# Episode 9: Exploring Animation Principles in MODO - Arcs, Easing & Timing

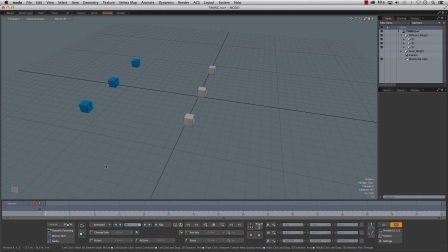24:52 Okay, so the important thing to notice about this scene is that the animations are all the same. It's just the timing that's been offset. They all start in the same place, they all make their contact at frame 40, and they all end at the same place.
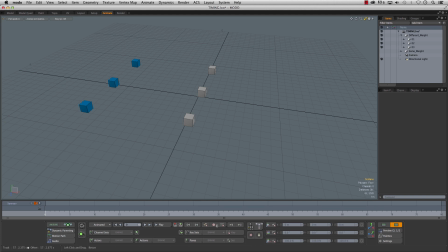25:08 But if you just pick one and watch it, I'll just let it play, you can see, like if you watch the bottom one here, that cube feels a lot heavier than this one.
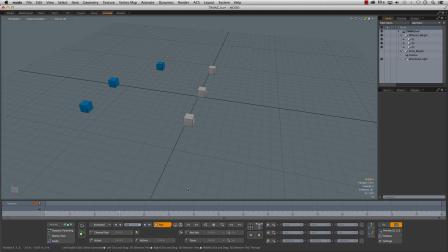For them to end up in the same place, this one has to be heavier because it's getting hit with way more force than this one.
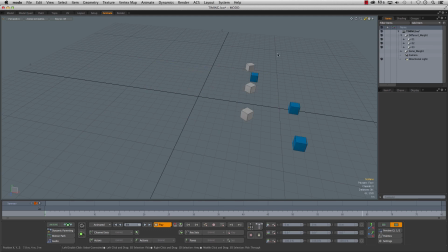25:38 Right? That's why I've got these 3 examples in a folder called different weight. For these cubes to get hit at these varying rates, they can't end up in the same place if they all weighed the same.
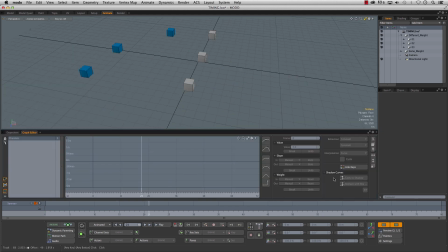25:54 Okay, so I'm just going to stop this for a sec. We'll pop open the graph. We'll just grab these. Now, if you look at our position X, you can see what we got. So we have one starts at frame 1, it just goes straight to the end.
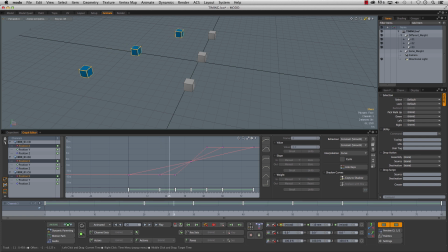26:11 We got one that starts a little bit later. We got another one that starts right now at 30. They all hit at frame 40 and then they go through.
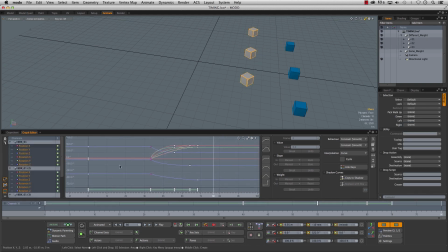26:25 And same with these. If we look at box 1, so I'll select 1. Box 1 gets hit.
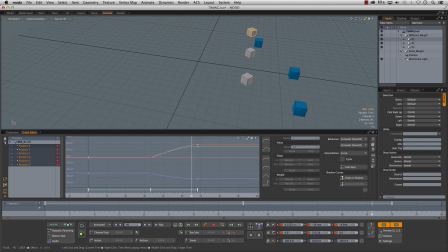26:40 It's a very kind of slow hit because it's not getting hit with much impact. Box 2 is a bit steeper arc, smaller spacing. It gets there quicker because it's getting hit quicker.
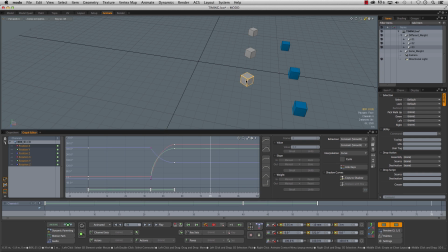26:54 This one gets here super quick, but it stops super quick, which would imply that it's heavier and there's more friction on the ground, or between it and the ground.
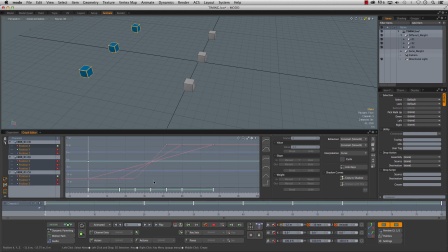27:12 So, like I was saying, all the same keys, just different timing, and you can see what a difference it has in the weighting of those objects. Okay, so I'm going to turn off the difference folder. I'll turn on the same weight folder.
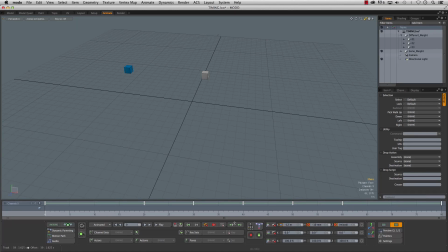27:26 I'll close up the graph for a sec, and we'll hit play on this. So he just kind of clips it and he spins and does his thing. So I'll stop that. Now let's turn on box 2.
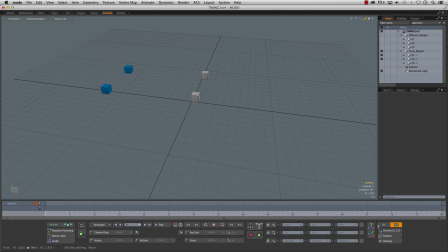So again, they're hitting it the same. They're both hitting at frame 40. But this one's getting hit with more weight.
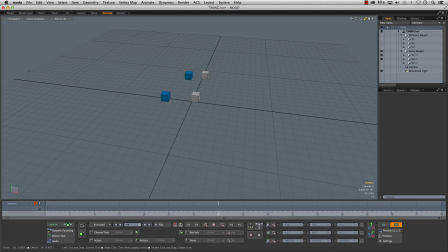28:05 It's going, well, not more weight, sorry, more speed, which means it's going to go farther. And now because these boxes are both, say, 5 pounds, but it's getting hit with more weight, it has to go farther. So if I hit play on it, boom.
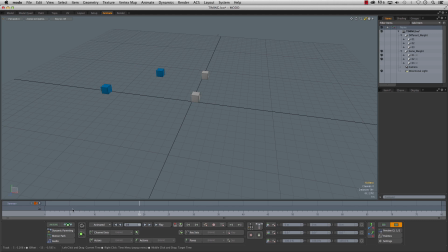28:23 So without even turning on the last one, you can expect how that's going to work out if it's the same weight. Let's see. Boom.
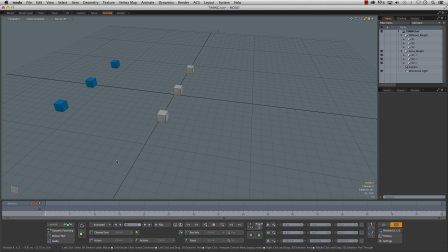28:42 Okay, so that's a pretty simple example, but I think it's a good one to show you how just by simply offsetting your timing, you can drastically affect the weight of an object. Okay, so that's weight. Let's go take a look at scale. Okay, so here we are.
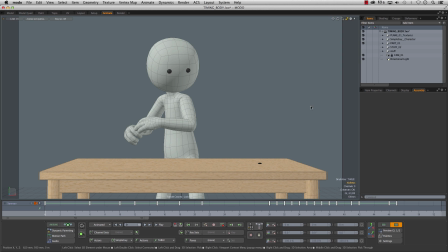28:59 We got Simple Guy.